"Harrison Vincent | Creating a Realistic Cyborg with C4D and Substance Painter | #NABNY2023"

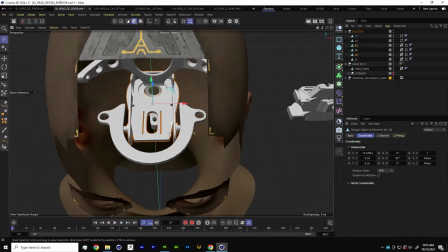you know, block out your composition before you start adding little like wires and screws and all that kind of fun stuff.
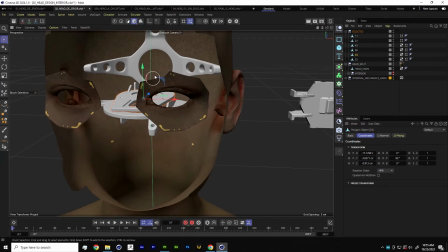Yeah, so maybe, you know, when we peer inside the head, maybe there's like this kind of big harness that's like the back of the cranium, and then you got these like little
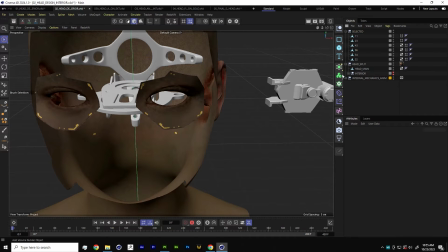platforms that are kind of stacked in a way. We can even let's throw something in a symmetry object. Maybe this cool dude over here.
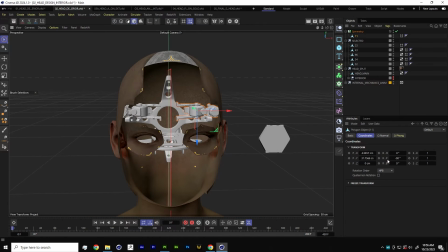Yeah, I mean, you can see within just like a couple minutes of kind of moving some of these shapes around that you're already getting something kind of visually interesting.
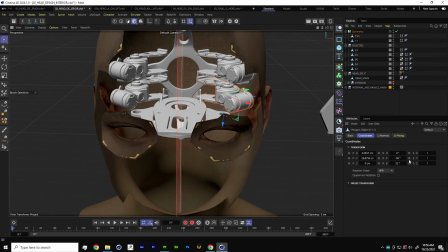And you're not locked down to a design either. You can scale stuff and rotate it and kind of find a little spot for it that's visually interesting.
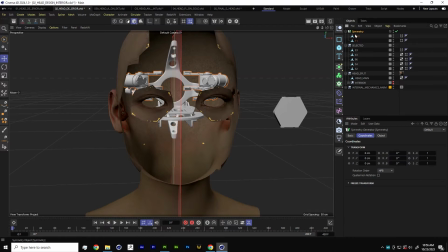Yeah, I mean, that's kind of the basis for it. Let's go ahead and let's clear that out of there.
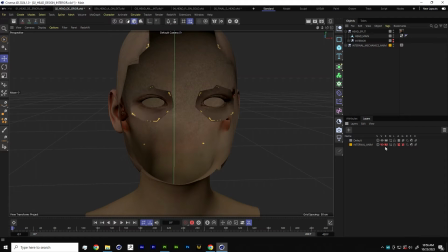I'll show you guys kind of the final design that we ended up settling on.
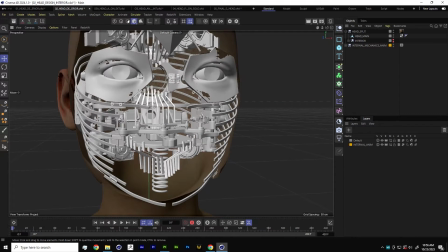And it looks super complicated, but at its core, it's really just kind of those shapes with a bunch of smaller shapes filling in some of the secondary details.
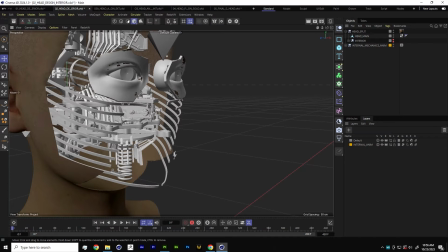I made like a little cage that goes around the inside. Those were just like some stacked cuts on some base geometry, and then threw that in a sweep NURB.
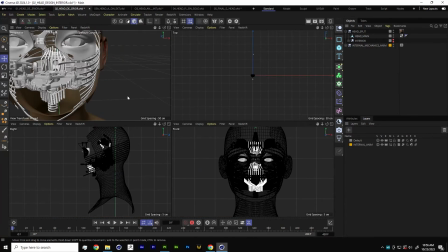I got some little like kind of wacky little typewriter keys in here that kind of,
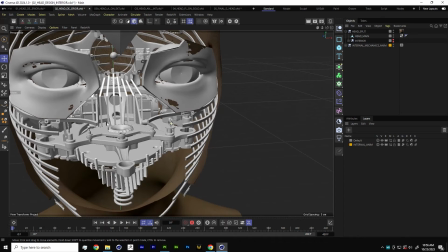you know, accentuate some of the larger compositional choices. And then, yeah, there's just little screws and like kind of surface detail stuff.
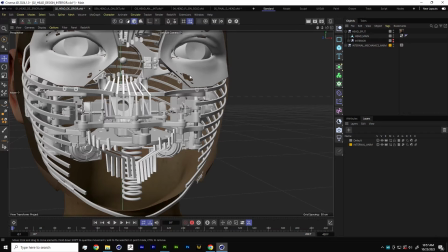So start big, work smaller, and make something that you think is cool. That's the whole deal. All right, so now that we've kind of touched on some of the internal design, let's do some live animation.
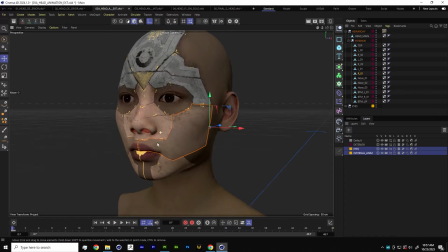What could go wrong?
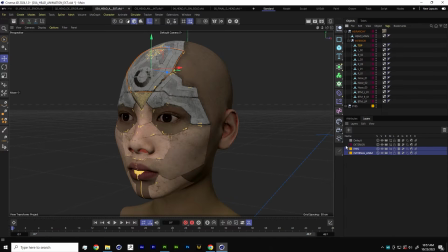Okay, so we got we've broken out all of the outside panels, so they're all their own object. They all can be animated. Let us start laying down some keyframes.
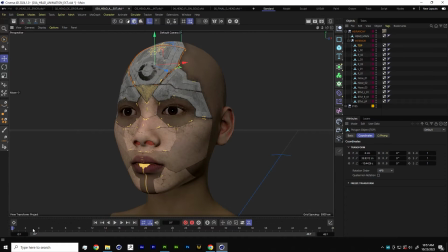So what we want to do is we want to start with a closed shape. The face is closed, and we want it to open up. So we have two different states. So let's start with the closed state. We're going to figure out what axis we want each piece to move on, and we'll set a keyframe.
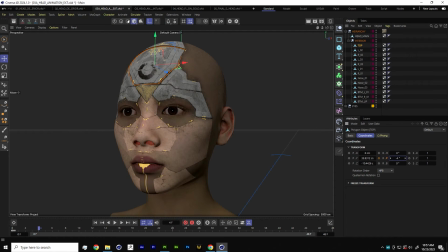So it starts at 0, obviously, and then we'll open it up, and then we'll just kind of figure out.
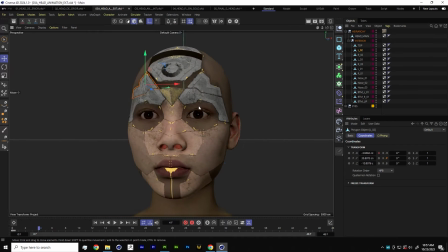I've already added keyframes to the rest of these axes just to save a smidge of time. We'll have that guy rotate in. We'll have this guy rotate in. Maybe this guy will go out. This guy will also go out.
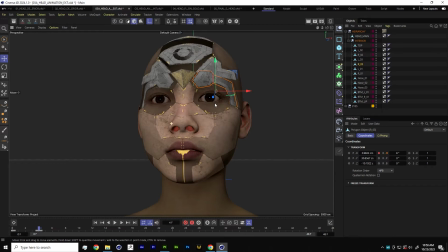Our whole kind of point of the shot is to clear the face. Like, we want the character has already said their lines in the short film, and we want to open up the face so that we can show some cool kind of like mechanical pieces,
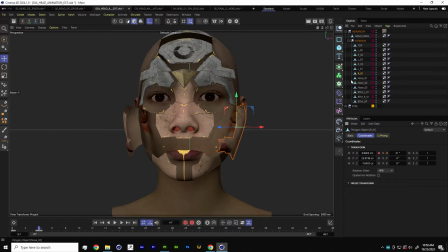and then that lines up into a match cut for the final reveal as a little plot device.
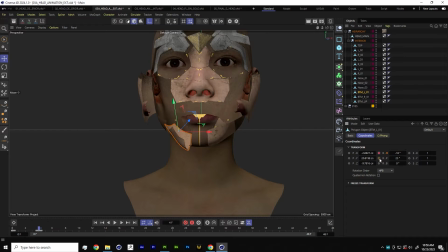This looks like it's maybe like a little 2-axis move down here. So, I mean, as you can see, like, I didn't even put like hinges in here or anything like that.
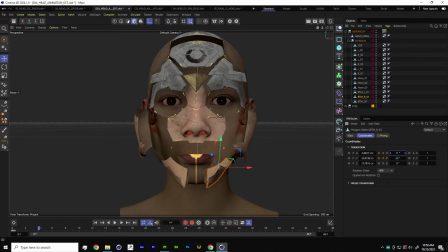All the mechanics just kind of look complicated, but you know, no one's kind of hyper focusing on the details. So unlike engineering, like, it doesn't have to actually work. It just has to look rad, you know. So we'll just go full ventriloquist mode here. Pop that guy down. So as you can see, we already got some animation going on.
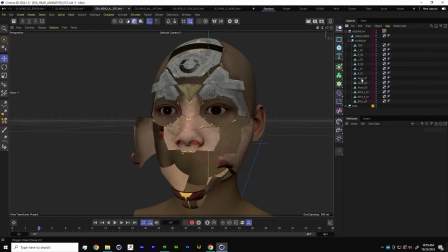The face is kind of doing its thing in a cool way. We have an issue. We have this kind of whole like nose bridge section.
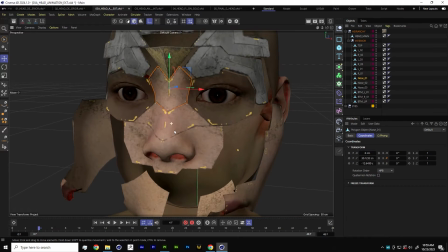And that's like right smack dab in the middle of like what we want to clear out.
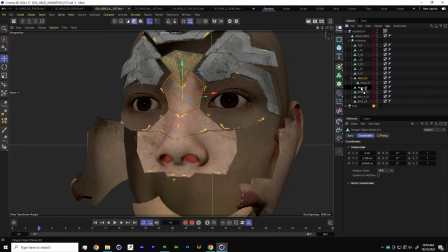So let's nest this inside, because we want these pieces to kind of like move with each other a little bit.
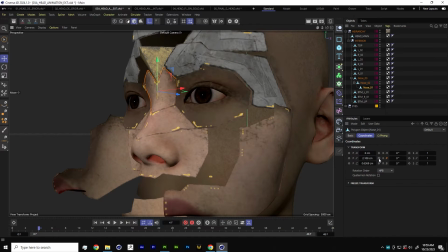So let's set a keyframe for rotation on the first piece and go forward 2 frames. We can hit G on the keyboard twice, and that just kind of goes forward. Let's cock this guy back a little bit.
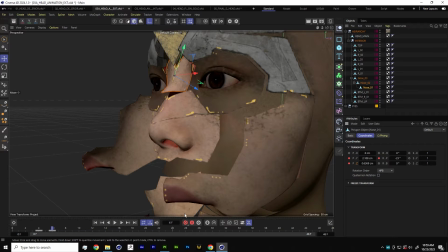Let's set 2 positional keyframes there, because we want to. We'll slide this up.
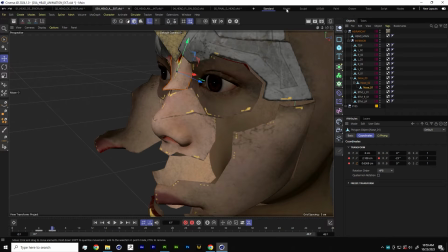That's not what I want. Let's go back. It's because we had our enable axis tool set up here.